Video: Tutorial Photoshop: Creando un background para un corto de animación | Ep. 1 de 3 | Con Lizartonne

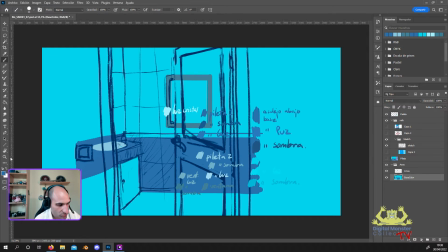[28:48]
Podemos poner unas puertitas blancas, que sería como un tono así parecido a este. Porque bueno, son blancas, pero la ventana es blanca, pero como la luz es así tenue y está un poco a contraluz, pues se ve así más, ¿no veis? Más oscurita. Vamos a hacer ahí un poquito lo mismo aquí.
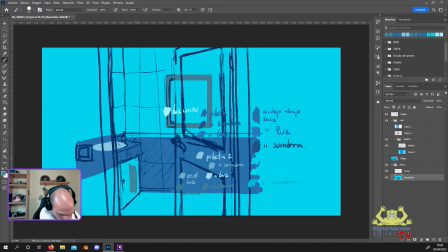[29:07]
Voy a tirar del shift para hacer esta línea lo más vertical.
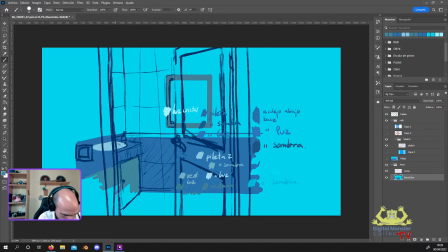[29:26]
Y aquí, bueno, tenemos que hacerle pues el diseño ahí de las dos puertas y todo eso, pero bueno, eso ya se andará.
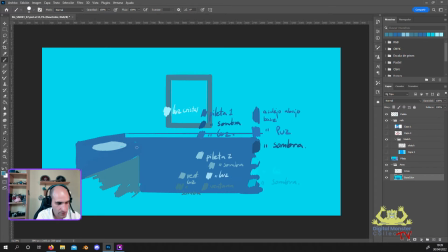[29:32]
A ver, voy a quitar un segundo el sketch, ves por qué se nos quedan cosillas y así las puedo ver.
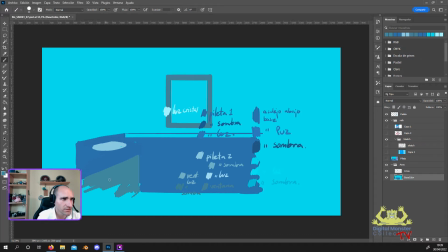[29:47]
Supongo que con la parte, o sea, como en internet pierde un poco toda calidad, igual no se percibe, pero yo sí que veo aquí ya que la pileta estaba de otro tono distinto.
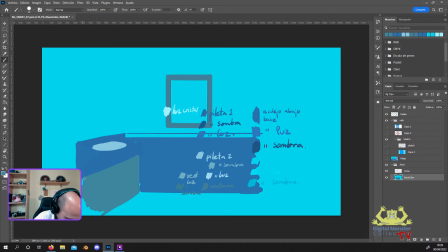[30:05]
Vale, bueno, aquí ya tenemos que ver a ver cómo diseñamos los pomos y tal para que queden guay, pero bueno, más o menos sería esta la vaina. Hasta tan aquí no va a llegar, sería más o menos pues como hasta aquí, entonces bueno, lo que hay aquí no nos importa tanto,
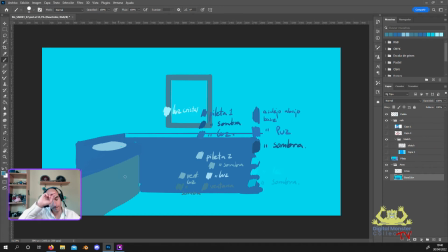[30:20]
entonces aquí ya le haremos partir la puerta y le pondremos ahí los pomitos para que sea así un mueble con apertura. Y ahora pues voy a rellenar aquí estos huequitos que se me quedaron. Normalmente si el escenario en sí fuera a ser el baño y no lo que hay fuera,
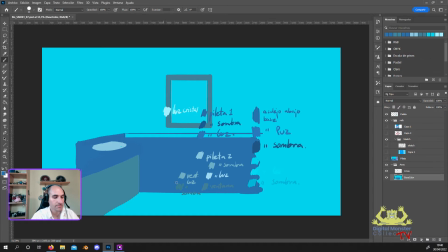[30:39]
la pileta, por ejemplo, la haría en otro plano también para que pudiera jugarse un poquito con ese efecto de 3D, pero en este caso no merece la pena porque va a estar allí al fondo, lo que se va a ver es lo del primer plano y aquello va a estar de relleno. Entonces nada, lo vamos a hacer así lo más chulo posible, pero sin hacer el cabra.
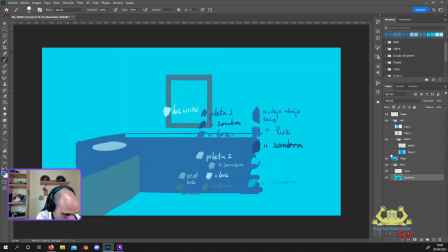[30:57]
Vale, entonces, vale, esto lo tenemos. De aquí ya no necesitamos ningún color más. Luego lo que son las sombras, ¿no? Pero vamos a primero dar el base color para todo. ¿Qué más? Entonces, ahora nos hace falta, según el sketch, bueno, la puerta y tal, pero vamos a hacer el suelo primero.
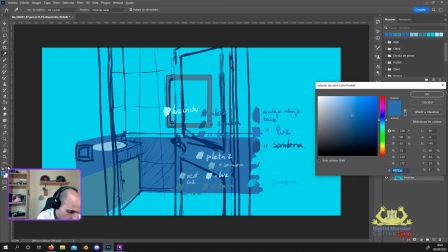[31:13]
El suelo también podemos hacerlo un tono así como blanco, un gris así, a lo mejor un gris un poco más pastel, más oscuro. O azul. No, no le pega mucho.
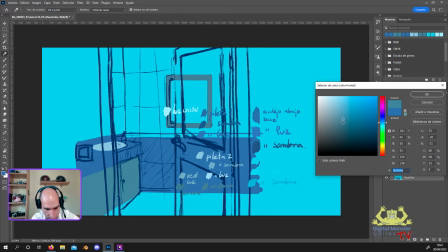[31:29]
Vamos a hacerlo de este mismo tono, pero lo vamos a hacer un pelín más azulado, por ejemplo, y que oscurezca un poquito más.
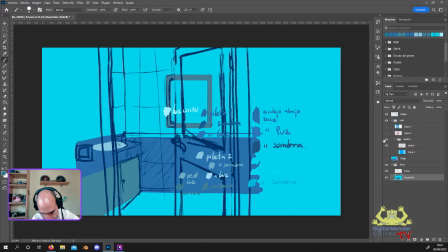[31:37]
Para que no parezca todo el mismo objeto, ¿sabes?
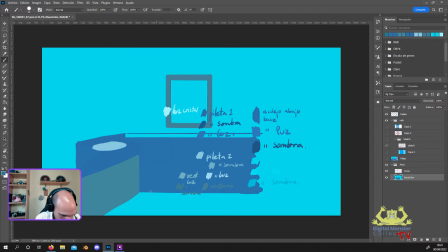[31:42]
Para que se vea bien diferenciado.
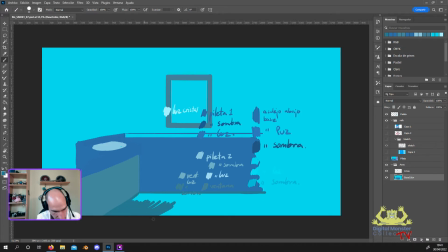[31:58]
Luego ya, como le estamos poniendo ahí la ventana y tal, pues proyectaremos aquí un poquito de luz en el suelo. Entonces, bueno, nos sirve precisamente ahí para generar un tono un poquito más oscuro, porque si no, esa luz apenas se va a ver.
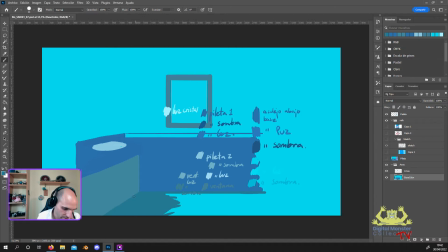[32:11]
Entonces necesitamos primero darle un poquito de oscuridad para poder hacer un haz de luz así que llame un poquito más la atención. Total, el personaje va a estar justo aquí delante, entonces tampoco es algo que se vaya a ver mucho, pero bueno, como va a aparecer moviéndose, pues a lo mejor se ve.
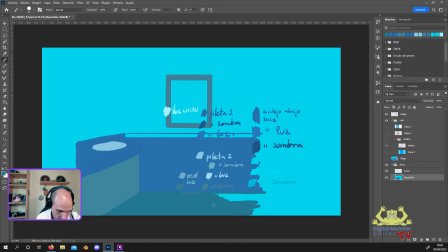[32:26]
Y se vea o no se vea, lo ideal es que esté, precisamente porque nunca sabes si se va a ver exactamente o no. Vale, muy bien. ¿Qué más? Entonces ahora vamos con la parte de delante.
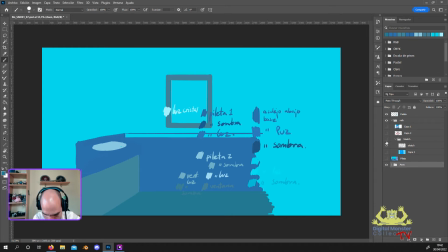[32:45]
Entonces ahora ya tenemos el aseo listo en el base color. Vamos ya con la parte de la puerta.